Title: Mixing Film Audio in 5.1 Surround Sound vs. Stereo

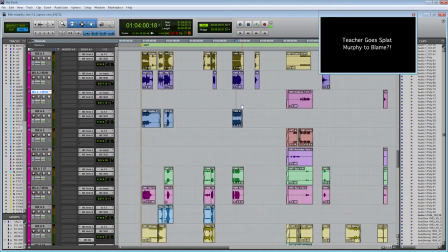12:24 So as you probably know from our panning tutorial, that a lot of the audio normally sits in the middle of the screen. You have your dialogue in the middle of the screen, you have your sound effects, you have your Foley that's normally kind of in the middle or pan left side of the screen.
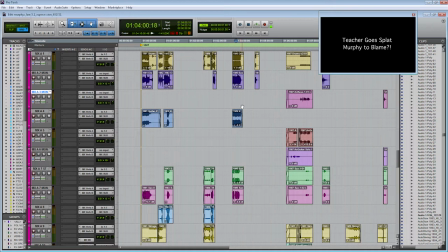12:39 So if you have so much audio going on at a time, things become less clear because they're all playing through the same speakers. So one way that you can make your mix more clear is by bringing things off of the screen, and doing that with music tracks is a good way to do that.
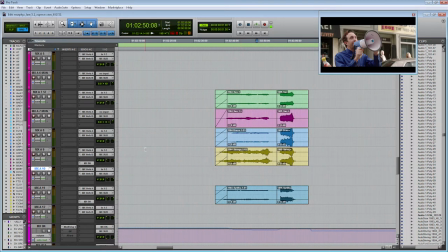12:57 So for example, when I went to pan my string instruments, I actually panned them to the left and right,
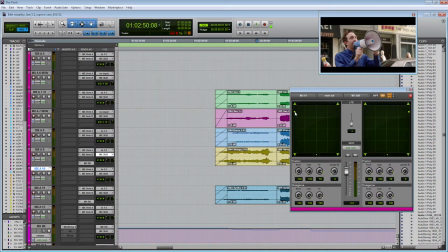13:04 but then I brought them off of the screen and towards the back of the audience. And so what this does is again gives us more room for everything else in our mix in the center channels. So another good way that you can clean up your mix is by default,
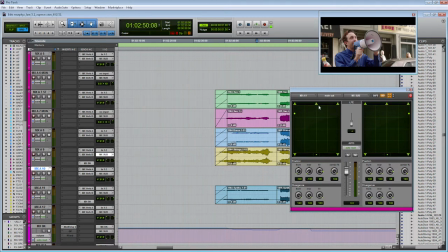13:21 Pro Tools will automatically pan everything to fill into that center speaker as well. And here I purposely took that out so that again, we're leaving space for the dialogue in the center channel, and then the music just comes out from the other speakers instead.
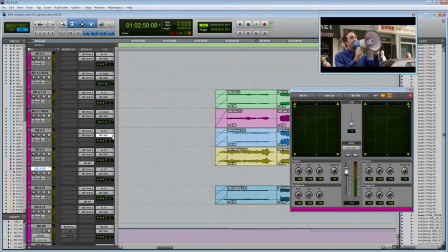13:39 And so you can see I did that for my brass instruments. I pulled it out a bit, and I also turned it down for my synth instrument as well.
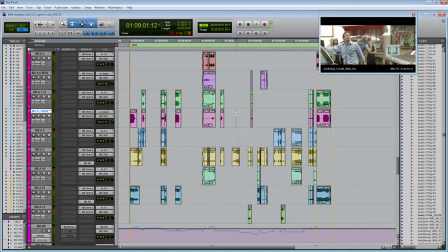13:50 Now you might be wondering though, since the music was made in stereo, how do we make this music be surround sound?
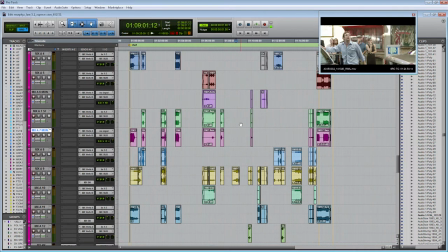13:58 And so since I was mixing this with the composer,
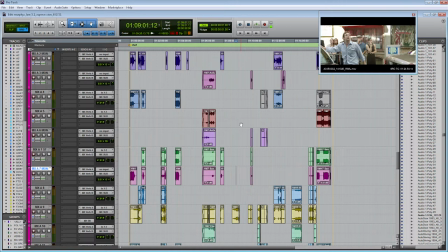14:02 we decided to pan only a few instruments to the surround sound speakers.
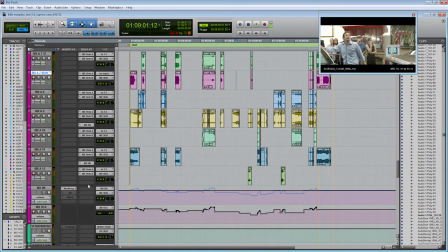14:07 And so how we did that is we set up a new aux track called MX Back, or the music back.
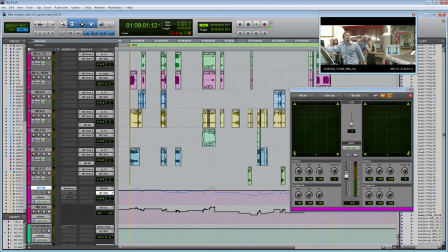14:14 We panned it to the left surround and the right surround, of course took out the center.
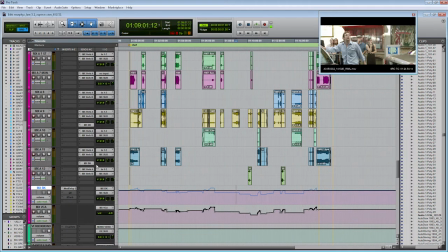14:19 And then we bust the instruments that we wanted in the surrounds to that aux track.
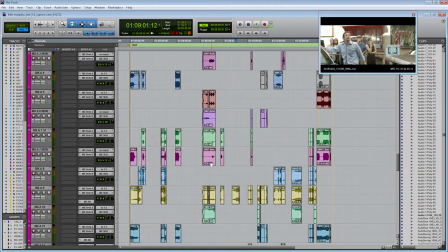14:24 So for example, we wanted the strings to also play from the back surround,
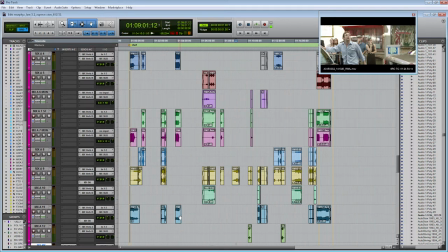14:29 and we also wanted the synth instrument to also play from the back surrounds.
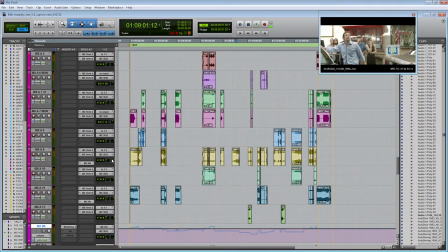14:35 So now not only is our strings playing from the front speakers, but they're also being routed to the back speakers as well.
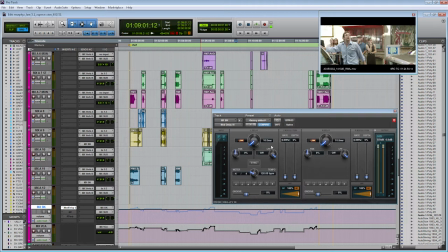14:42 And then you can see I added a little delay of adding 10 milliseconds of delay to this back aux track so that the audio would play always a little bit out of sync from the front, which then gave the mix a little more width and a little more space.
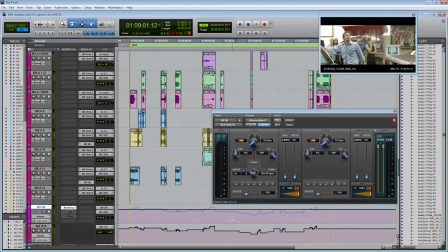15:02 And just a note about delays, if you do something like this on your surrounds, make sure that your delay isn't less than 10 milliseconds, otherwise you're going to start having phasing issues and comb filtering issues, and your mix won't sound as good.
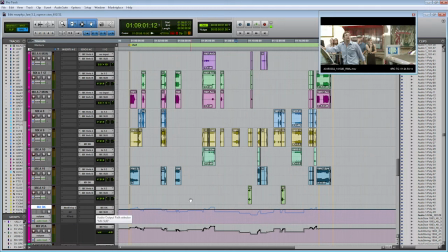15:16 And along with the delay, I added a little reverb to add a little more space and depth to the music that was playing in the back of the theater.
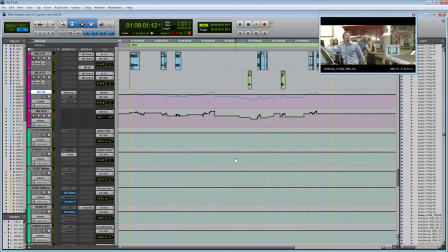15:24 Great, so moving on, now we're on to our reverbs. And if you remember from the reverb tutorial, I like to split up my reverbs based on audio family. And as you can see here, I have a bunch of reverbs that's only for the dialogue.
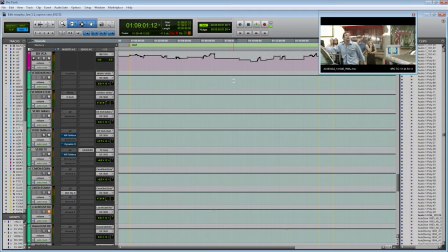15:40 So I have a mono reverb if I needed it to just be in the center of the screen. I have a default stereo reverb if you want it to kind of ping pong. And then I added reverb for the different futz tracks that I have in my mix.
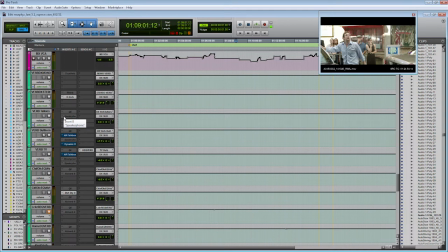15:57 So I have a reverb for all the police walkie-talkies. I have a reverb for the bullhorn. I have a reverb for the TV. I have a reverb for the chief and the puppet. I have a reverb for when we had our ADR in the home. Reverb for the banks.
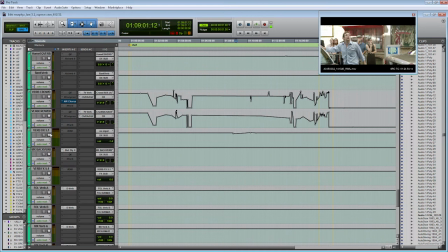16:13 Reverb for the crowds. And then I also added a 5-1 reverb, which I didn't use very often. But for example, when Murphy was talking to his dad and he was a ghost, then I used a 5-1 reverb to make his dad feel a little more otherworldly.